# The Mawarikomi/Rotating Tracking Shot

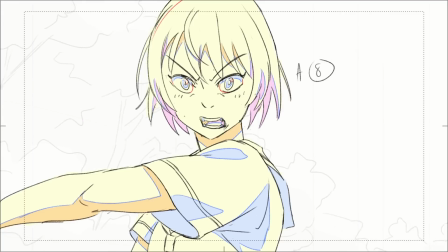0:00 Hi, my name is Dong, and I'm an animator. So here is a type of shot you sometimes see in Japanese animation.
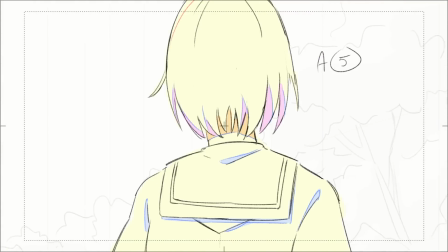0:06 Here the camera is rotating and pivoting around the character.
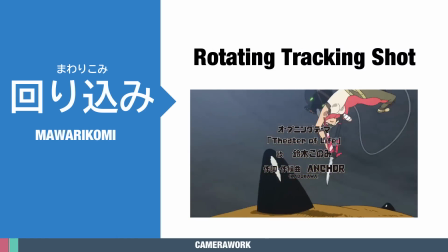0:10 We call these a Mawarikomi shot in Japan, and they are sometimes called a rotating tracking shot or a rotating dolly in the West.
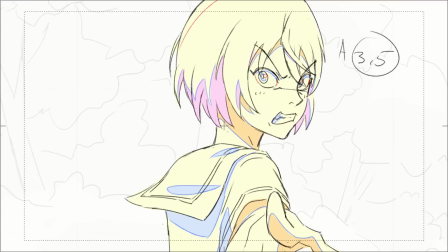0:19 These are really cool, and I don't really consider them overtly difficult to animate.
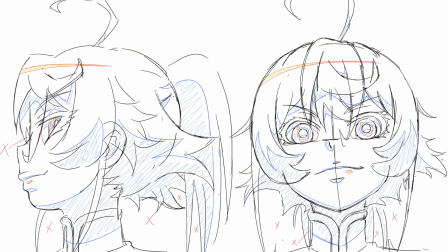0:25 If you ever done that one animation exercise where you rotate a character around, this is essentially an extension of that.
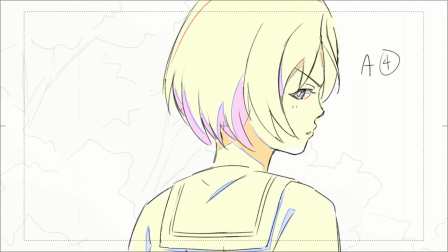0:33 There are countless variations of this,
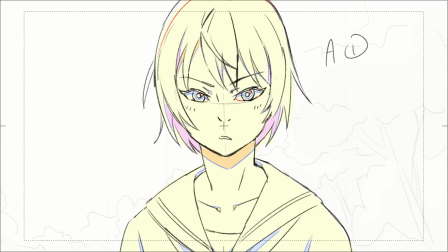0:36 but today let's take a look at how we can animate a basic version of this shot and then add onto it to create a more nuanced piece of animation.
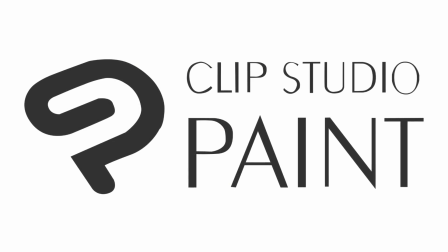0:46 I'll be animating in Clip Studio Paint, but feel free to use whatever you are comfortable with.
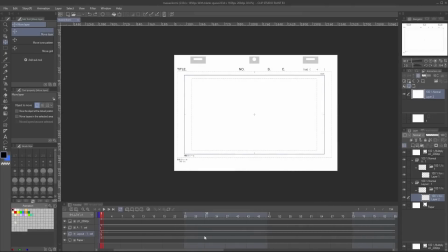0:51 The template I will use will be provided in the description below. I have set the scene length to 8 seconds, and there will be 2 animation layers, the layout layer and the A cell, where our animation will be.
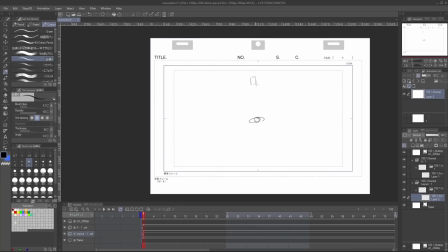1:05 To visualize what we will be drawing, we will have our character in the middle of the screen, with the camera pointed straight at them. The camera pivots around the character, rotating a full 360 degrees, eventually returning to its original position.
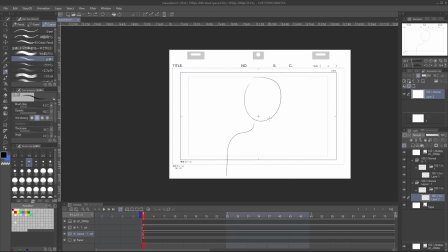1:21 In terms of animation layout, our main animation layer,
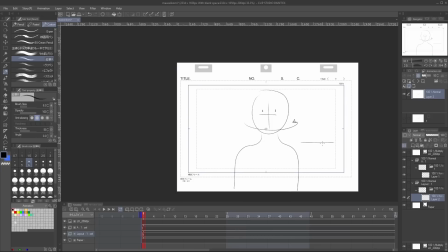1:24 which our character will rotate rightwards, while the background will pan and move leftwards.
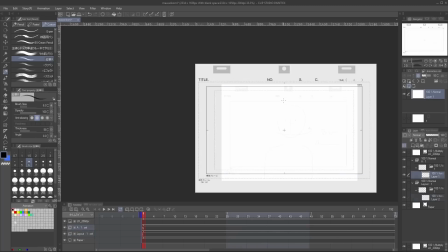1:30 Alright, let's get started. We'll start with a front view of our character.
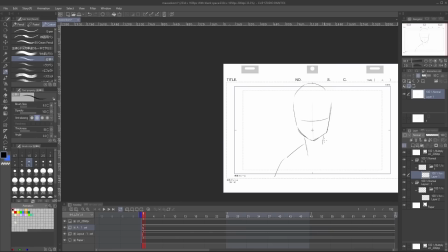1:36 This is rough animation, so keep those lines loose. Feel free to use your own character or just use mine.
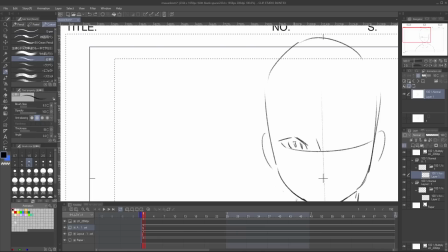1:44 I won't have our character facing perfectly forward because loosening up the pose will prevent the scene from looking too rigid.
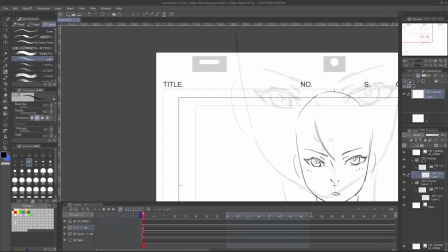1:52 We'll keep this a medium bust shot.
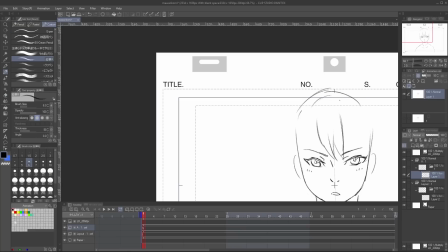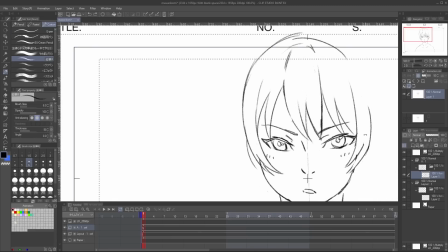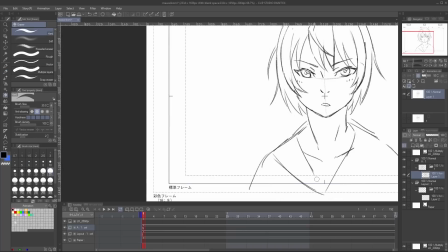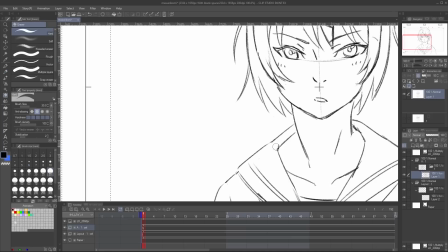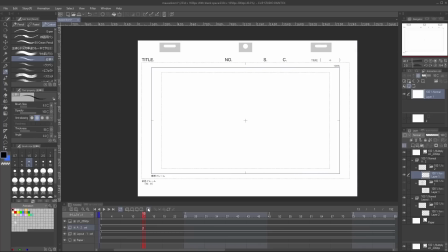2:14 Once that's done, we'll create a new drawing and draw the back view. Again, I offset the pose slightly to prevent it from feeling too rigid.
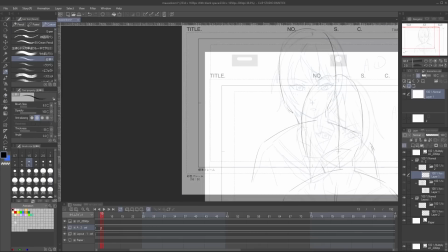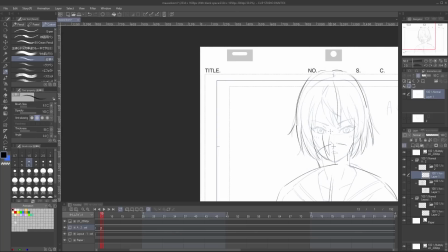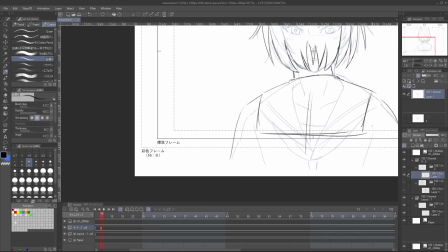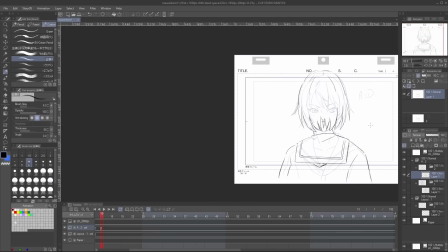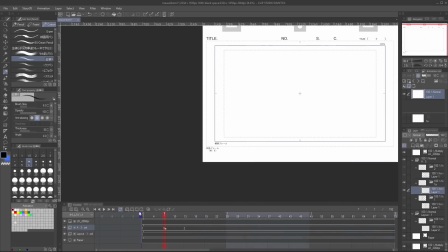2:43 Next, we have the side view facing screen right.
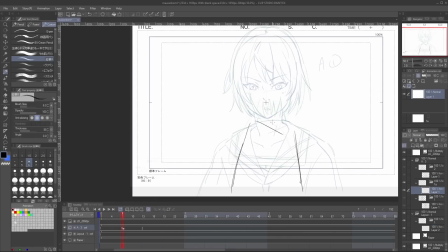2:46 To make the scene more interesting, I think a good idea would be to have the character keep eye contact with the camera as it moves around.
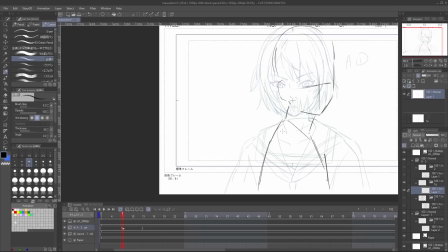2:54 So I have the head face the camera as much as possible while making sure it is not pointing straight ahead,
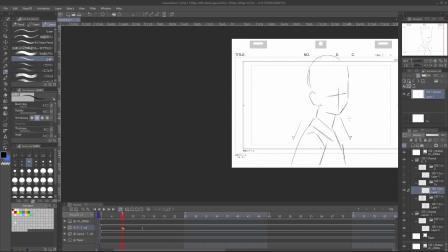3:00 as if you rotate your character's head too much, you're going to break their neck.
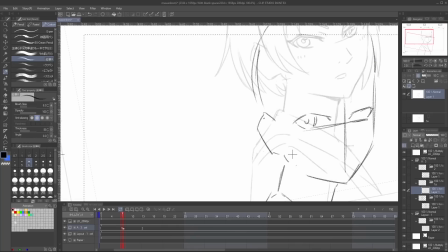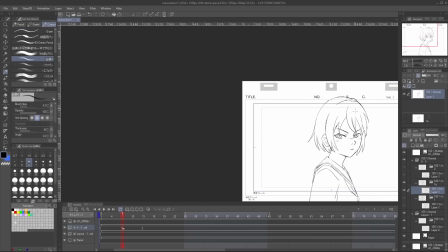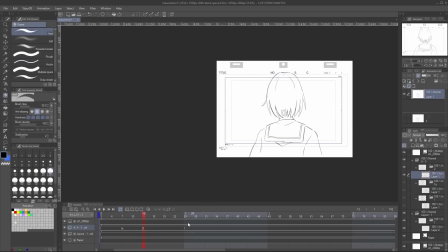3:15 Next is the side view facing screen left.
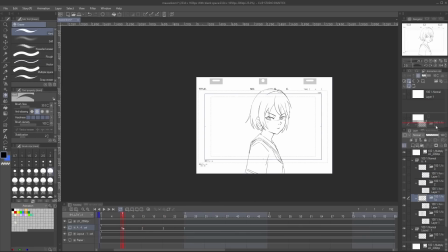3:18 You can copy over our last drawing or use Clip Studio's Shift and Trace feature called the light table to move the drawing in position.
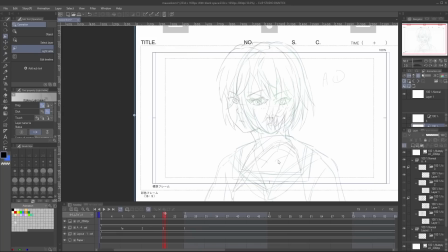3:26 Click on the Display Light Table specific to Cell button of the Animation Cells tab, and then drag the folder of the drawing over to that space below.
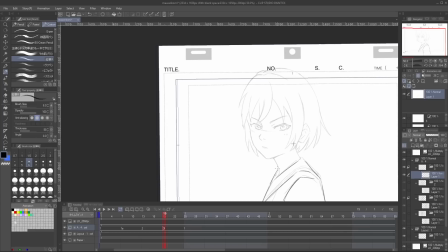3:35 You can then draw over our old drawing using it as reference. Try to change up the pose slightly at least.
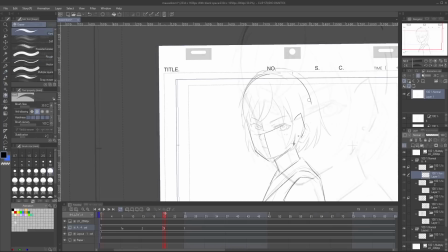3:42 You know, copy your buddy's homework but change it up a bit kind of thing. You don't want everything looking the same.
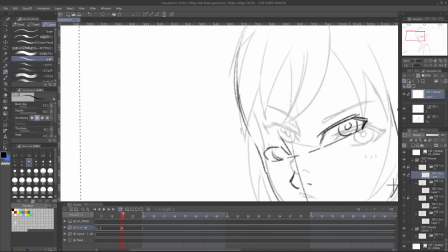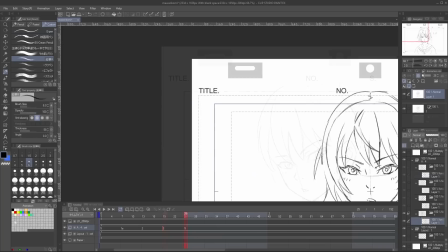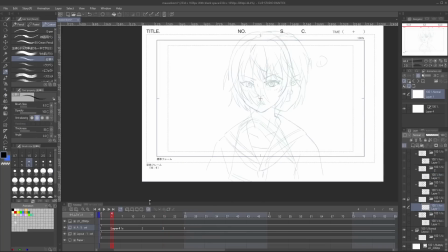4:03 Once that's done, let's get the 3/4 front pose in there.